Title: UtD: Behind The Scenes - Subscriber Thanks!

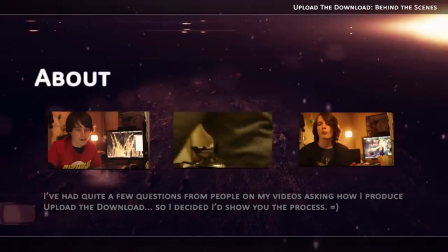Hey everyone, and welcome to a special behind the scenes look at the production of Upload the Download.
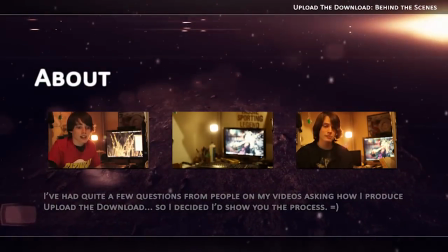We'll be looking at each element of creating an Upload the Download video, starting with the title sequence.
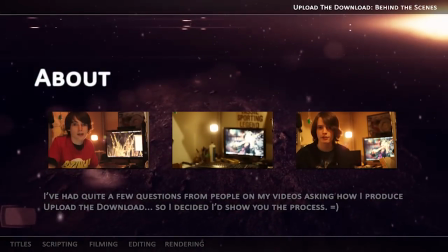So let's get cracking on how it all works. So here's the title sequence.
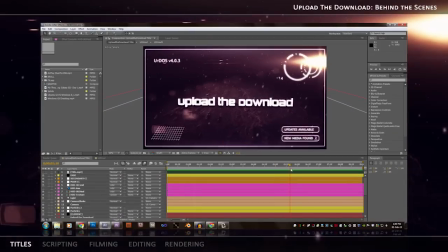Now the title sequence for Upload the Download has been made in Adobe After Effects. Now there's a few things that build it up. Now the old title sequence did look very different. So this is the old title sequence here.
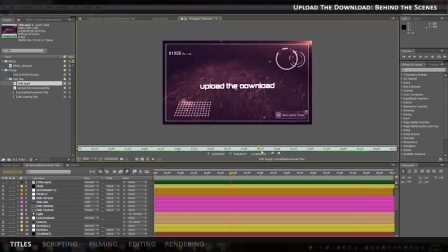So as you can see, the text is just 2D and I just layered it over itself a few times to give it a bit of a 3D effect. But the new one is actually proper 3D.
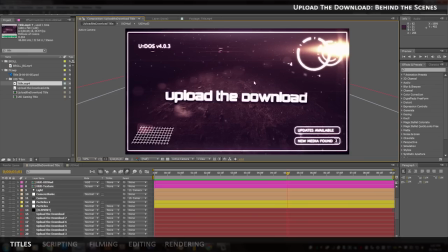We've actually got Element 3D in here, which actually creates proper 3D text, and that's by Video Copilot.
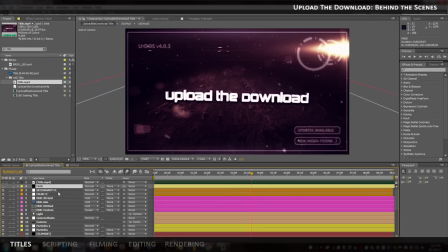So this first layer is just a fade layer for fading in and out at the start of the scene. So we have a second color correction here, so that just adds a bit of darkness to it.
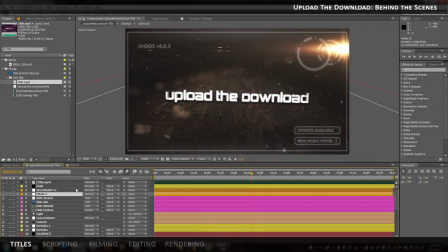Main color correction. This is a very brown looking color.
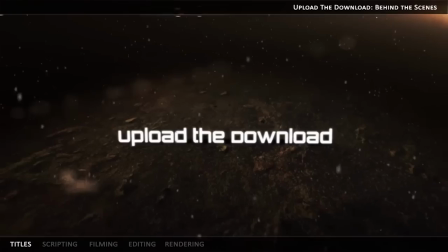I did actually have this color in a lot of my previous videos.
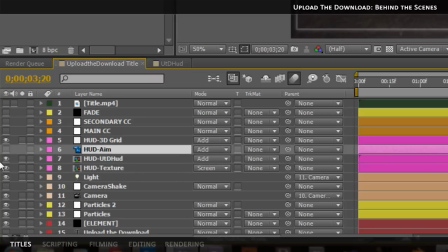It was more of a brown rather than a purple. Here we've got the 3D grid, which just appears there.
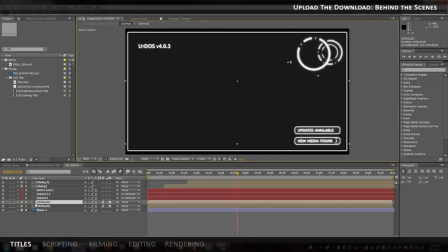We have the HUD. These are some spinny things which randomly spin back and forth.
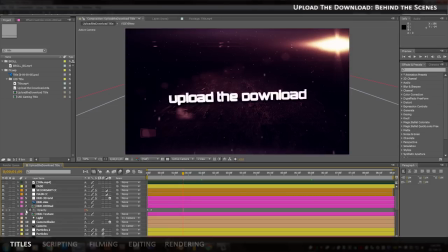I've set a wiggle on its opacity so that will flicker randomly.
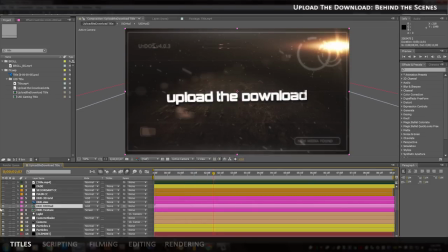So next up, so that we turn the HUD off.
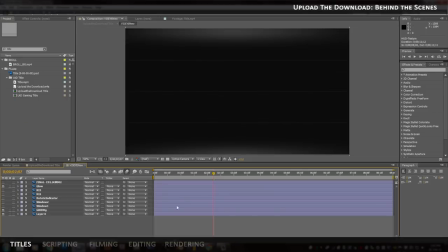And then we have a HUD texture, which I actually designed for another project, but as you can see, it kind of makes it look television-y, sort of.
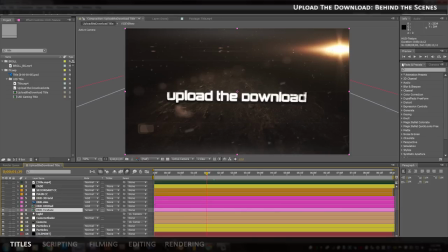So that adds like a bit of a 3D line to it.
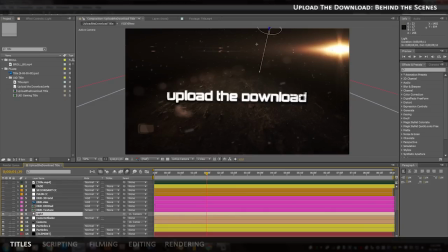Now there's a light, because there's actually a 3D texture, which I've placed on the ground. So if we turn that off, we can see that it really ruins it. The text goes dark, and so that light's there to kind of make everything visible.
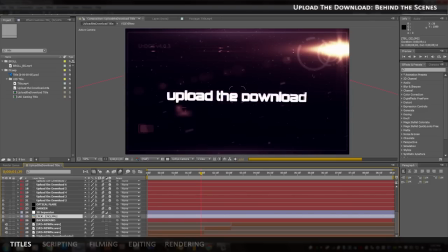But as you can see, this is the texture I used for the actual ground. And I might be giving that away in a media pack at some stage.
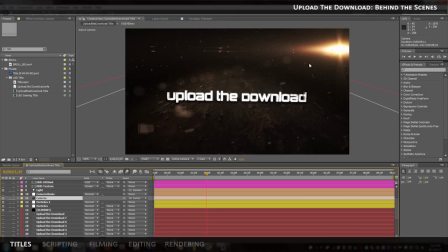We have a camera shake here, which is attached to the camera, so that's what makes everything move around and shift. Then we have some particles, so we've got some 3D particles in the scene, and they're actually set to motion blur as well.
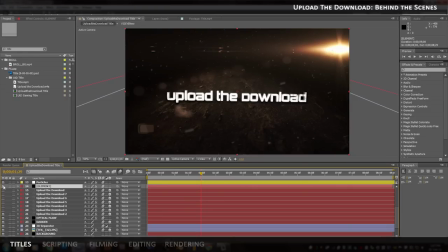Then of course we have our element text here, and we have another shadow that's actually left over from my old title sequence. I left that shadow in there just to keep some of its depth, because I liked that. And we have the optical flare, which definitely adds a lot of life into this scene.
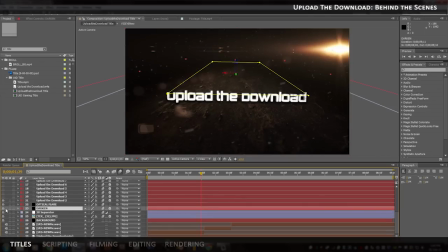And darken.
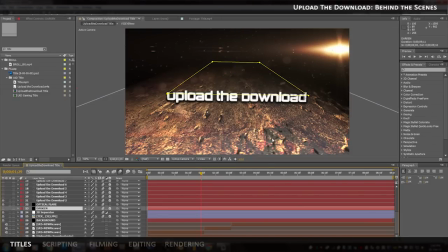This is just a solid with a mask on it that's feathered down so that it only kind of makes all the edges disappear into the darkness.
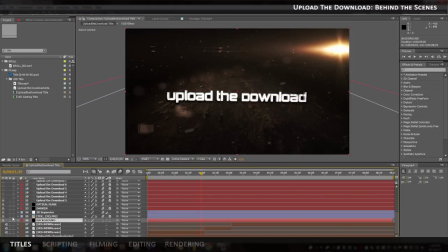This is definitely a messy comp. Background is just by transparency on. You can see the edge of everything. So yeah, and these last few layers down the bottom, they're music layers.
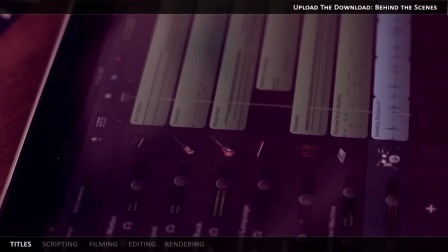The music for the Upload the Download title sequence and sometimes the credits is actually made on GarageBand for the iPad. So if anyone was wondering where that music came from, I made it. Then it's time for the next part, writing up the script.
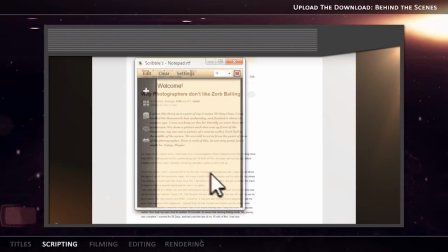I use my own free program, Scribble's Notepad, to write up everything that I'm going to say.
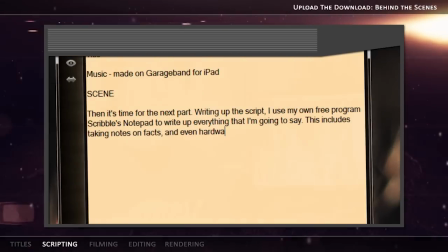This includes taking notes on facts and even hardware specifications if I'm doing a tech news video.
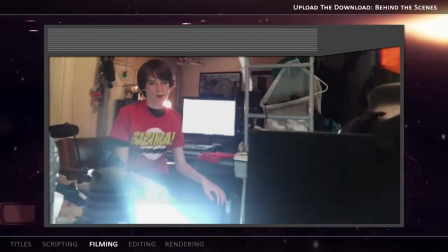I set my Canon 600D camera up with a 50mm lens because I find that the 50mm lens does a really good job at getting nice footage in my really dark room.
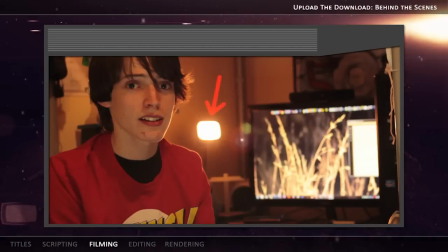For lighting, I have my desk lamp to add some nice warm colours, my ceiling light,
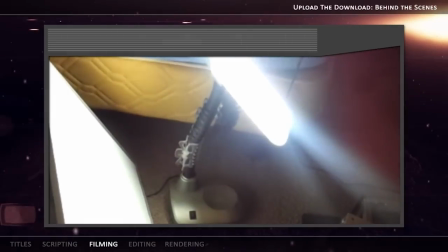and recently I've been using a fluorescent light on the floor with a whiteboard to bounce the light up at me so it's not so harsh.
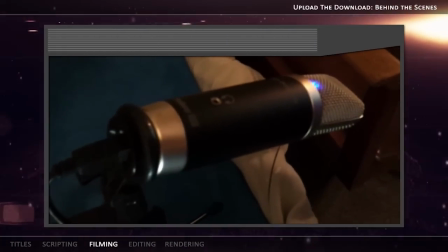Video is recorded using my camera, of course, but the audio, however, is recorded using my M-Audio producer mic that sits just in front of me.
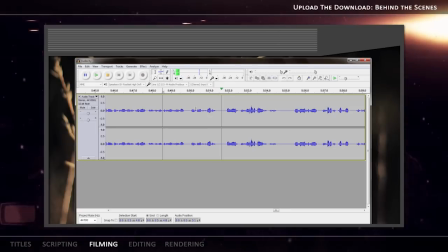I record all the audio to my computer via Audacity, which is an awesome free open source program.
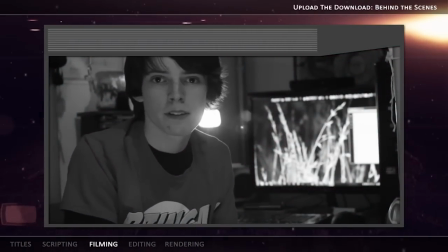I make sure that each time I start recording, I clap so that I have a sync point for my video and audio.
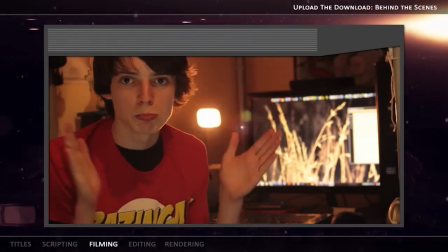Recording. Bam!